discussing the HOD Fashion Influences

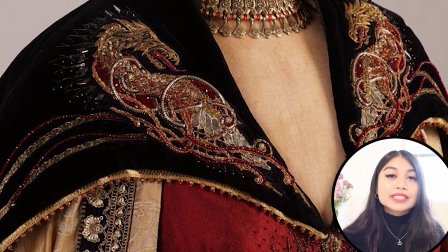This is vastly different from what she's worn before, representing her transition into her new role of power.
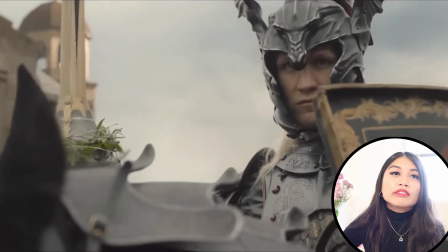And for Daemon, his costumes are more appropriate like that of a warrior. Obviously, he is wearing the long skirts reminiscent of the hakama,
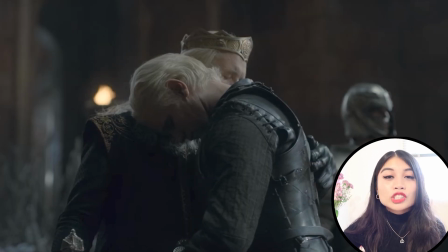as well as the kilts with the upper portion of his body protected by bits of armor on them,
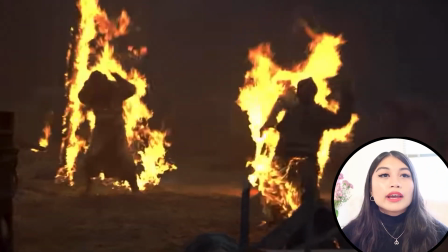seeing as if he's ready to clock anybody that comes his way. And for his turny armor, he is wearing a extravagant,
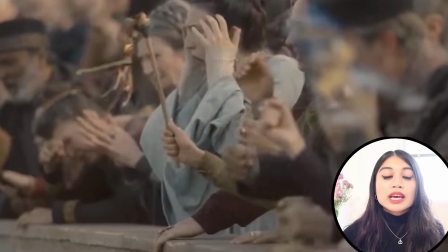hunky piece of armor with his helmet being carved and shaped into that
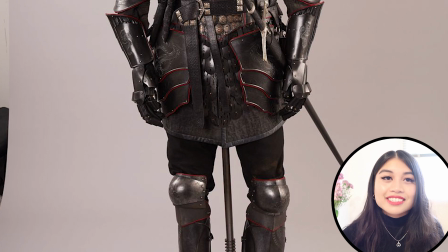of a dragon with red gems for eyes and the wings stretching out,
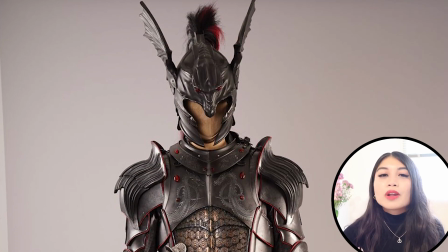appearing to look both menacing but also still so fascinating.
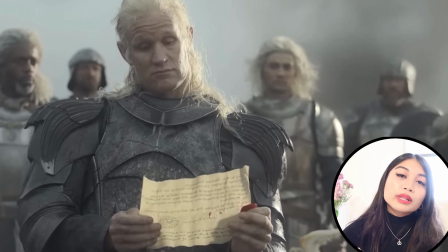And alternatively, when he's in battle, he is not so showman-like anymore, which makes sense given the context.
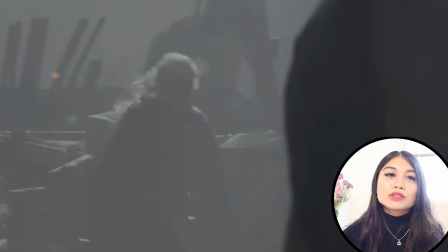He switches out his pieces for a tougher and practical look, seeing that he is obviously going to war and it is a life or death situation.
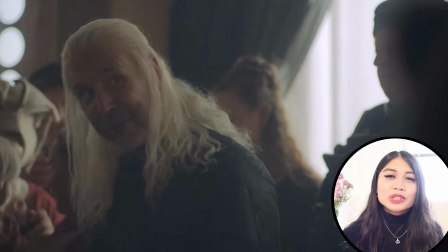For Viserys, his outfits are what you would expect a king to wear,
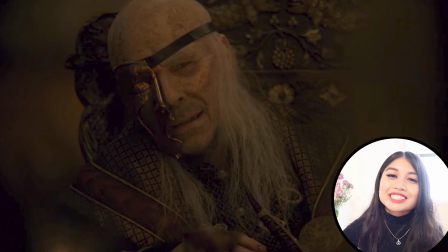but what I found to be my own personal favorite was the last outfit he wore before his imminent demise.
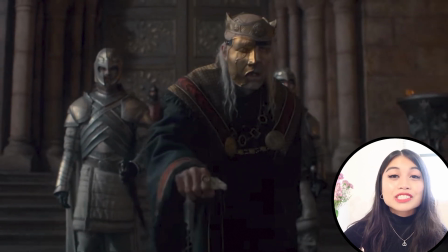Even in the decline of his health, they really made sure that King Viserys was absolutely dripped out to the max.
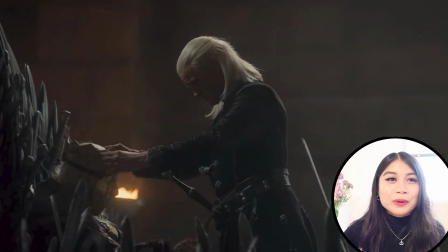I mean, the golden mask, the robe, and the crown,
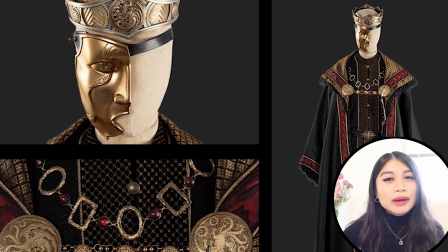it was an entrance and his mask really reminds me of the mask that the Phantom
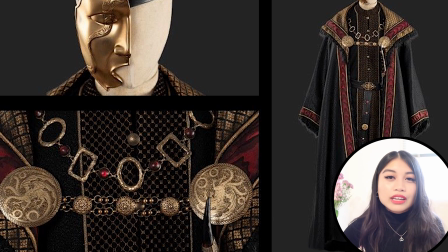of the Opera wore but obviously more elevated and fitting for somebody who's a king. Now as for the king's right hand woman, oh yes, Queen Alison herself.
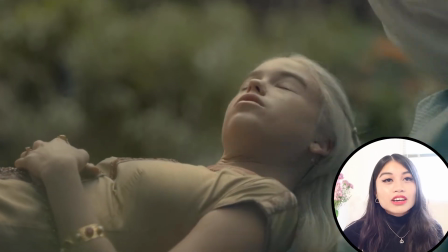When we lay eyes on Alison for the first time,
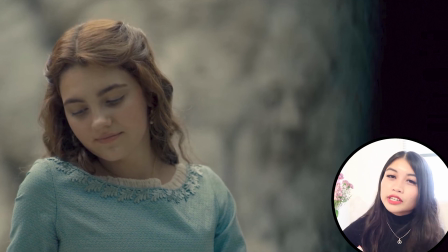I don't think any of us really had any idea of the direction where her character would go.
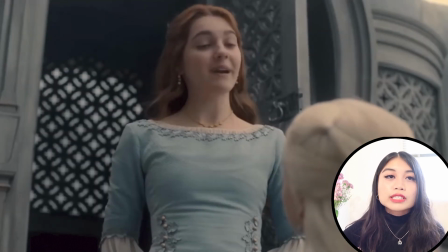From first impressions,
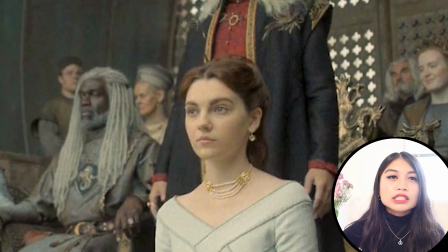her character seemed very unassuming and I personally didn't know yet the progression at which she would have. But oh brother, was I wrong? And I would probably have to argue that out of all the characters we see, Allison has had the most significant and remarkable character evolutions in terms of how much her wardrobe changed. In episode 1,
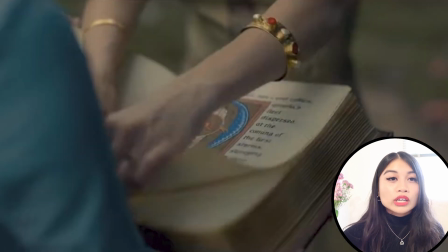she plays a supporting character with her role being Rainier's best friend and she wears a sky blue linen gown with a gathered beck chiffon
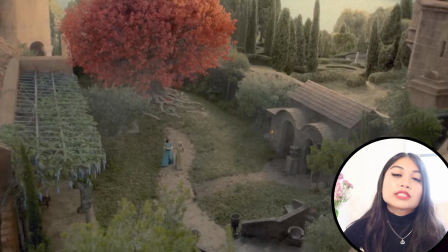shift underneath and this would signify her status as a member of the court and
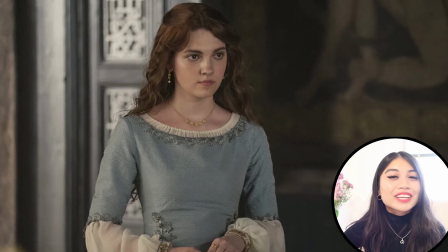this way of dress however would quickly change as she was soon
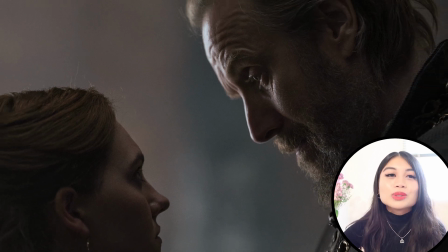coaxed by her father Otto Hightower into seducing the king soon after Emma's death. In their ploy, Otto made sure to put Allison in a more sophisticated, mature look, advising her to wear one of her late mother's dresses.
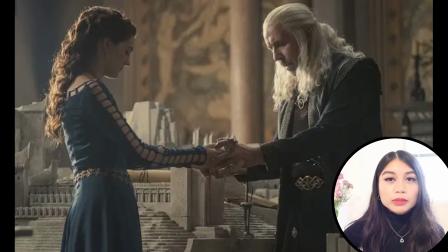Allison wearing her mom's dress makes it seem as though she's much older than she actually appears to be.
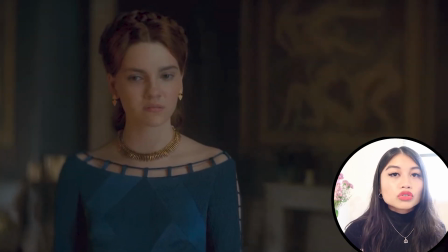In this dress,
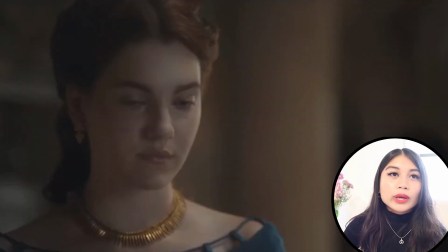she is wearing a much deeper shade of blue with cutout panels starting from her neckline stretching all the way towards her sleeve.
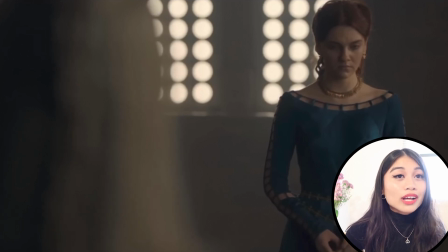Her jewelry has a bit of an edge to it as well as she pairs it with a bolder piece.
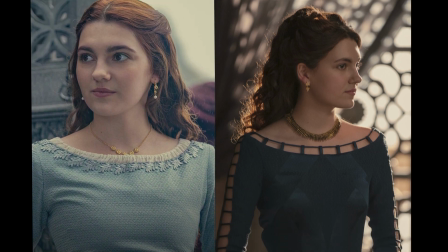In comparison to the first outfit we saw her in, she wears a dainty gold necklace composed of five flowers and pearl drop earrings. Alternatively, in this look, she accessorized with a spike chain necklace and these triangular cluster drop stud earrings.
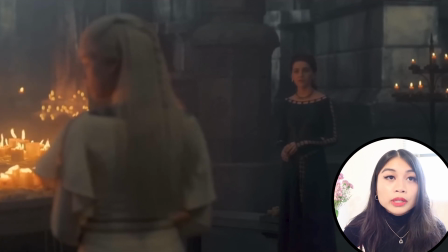As Alysyn starts to integrate herself more into the Targaryen family by wedding Viserys as well as birthing his children,
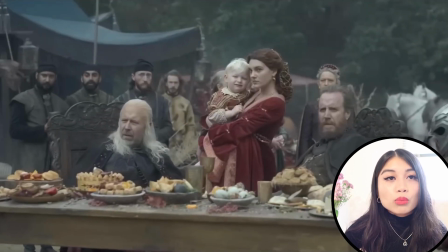we start seeing this shift in her color palette as she starts wearing more red, signifying her allegiance to the Targaryen.
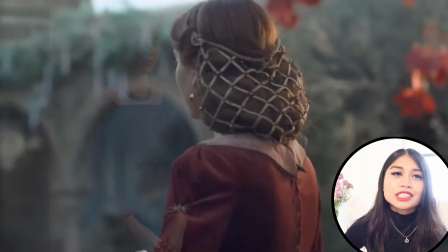And marrying into such a prestigious position, one should expect Alicent to certainly address the part.
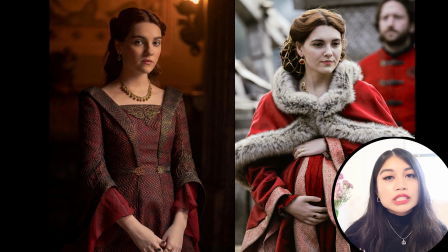As her new position as queen,
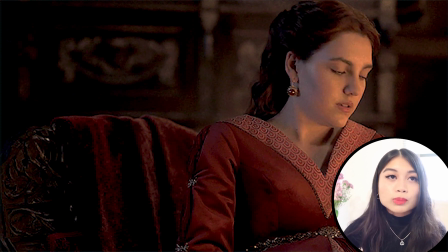new resources would be more readily available to her for her disposal of more finer fabrics, richer jewelry, in order to present herself to the realm as the ever so elegant queen Alicent to obviously assert her newfound status and power. So in the unreleased scene of Alicent's wedding to Viserys, which we sadly did not get to see, hoping that they'll release it.
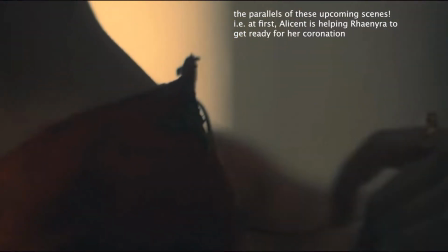She wears a traditional white wedding dress but with a little bit of a Targaryen twist to it.
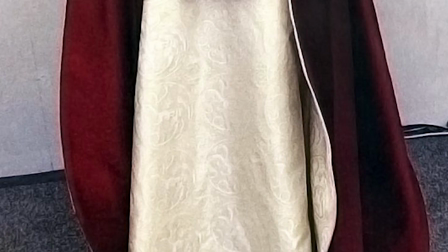We see there's a red inner lining within her sleeve and smacked right down in the middle of the dress.
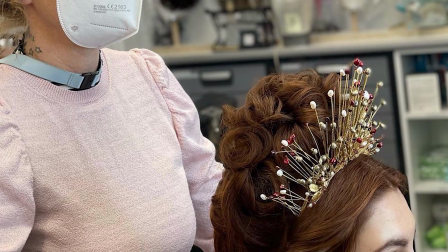The Targaryen sigil appears and connecting from that there are dragon-like wings shooting out from within her shoulders as well and as
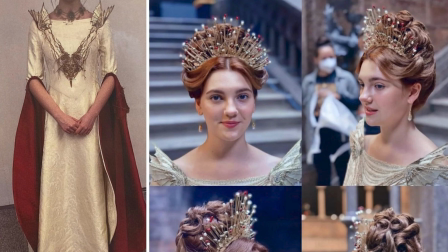a final touch she is also wearing a crown with spikes at the top with red and white pearls at the ends of it.
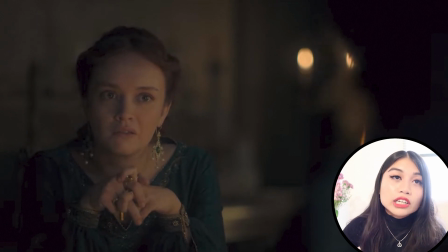And another major highlight in the evolution of Allison's character that really exemplified this transitionary phase
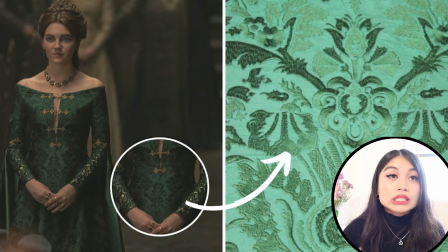was during her infamous walk into the banquet scene as she wore all green,
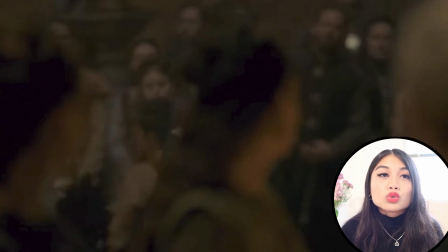making a statement towards the whole court.
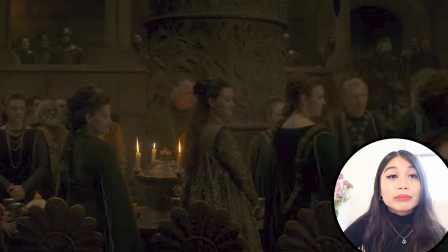Not only did she arrive wearing all green, but she also happened to arrive late for her daughter-in-law's banquet,
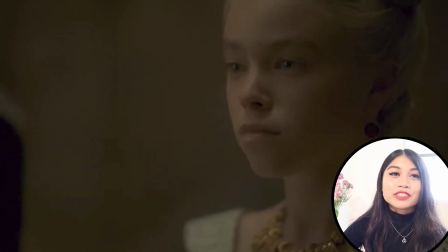as well as interrupting mysterious during the middle of his speech and pretty much only choosing to acknowledge her family but talk about a statement eh and of course we are able to comprehend
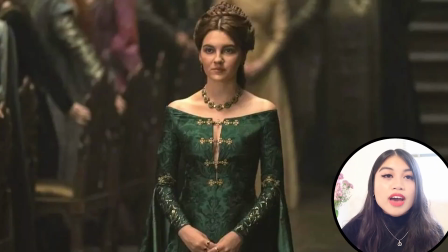the deeper meaning behind this with laris explaining to his brother that the beacon on the high tower glows green when the
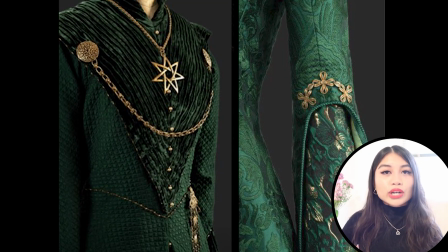old town calls its banner to wall this color would remain present in the queen's wardrobe as we see her many years later,
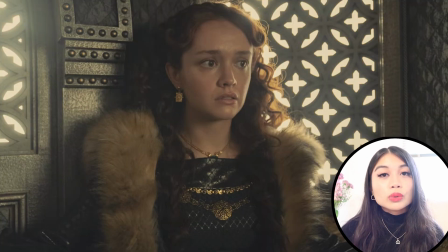still representing her house by choosing to include green in pretty much most of her fashion
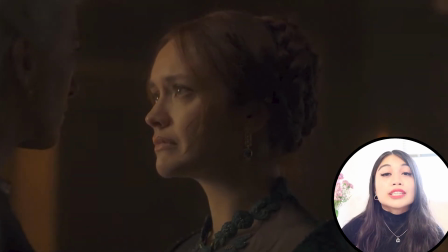choices as she's an older woman. and allison has definitely changed significantly throughout the course of the show,
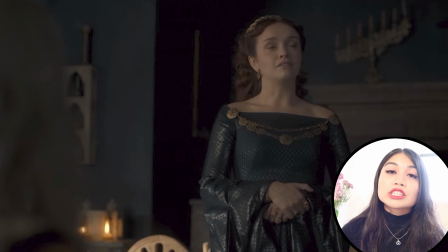not only in her personality but we see this translate into her style as well. all in all, Tmime did a fantastic job taking lead on what the characters of the house of the dragon crew and cast were to wear not only did she really put special care into the central characters of the show but the secondary characters of the show as well were being accounted for for
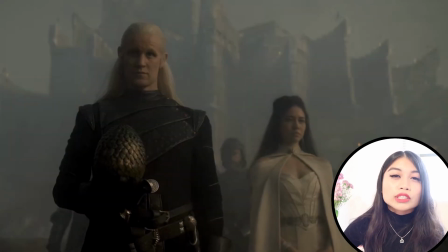messaria to mime also made sure to showcase her status within westeros as an outsider by
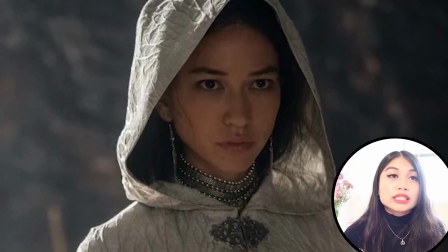using silver in her accessory being that she is neither a westerosi native nor oil. So as we can see, every little bit of detail was certainly taken into consideration for Tamai. That is it for today's video. Thank you guys so much for watching and thank you so much for being here. Bye!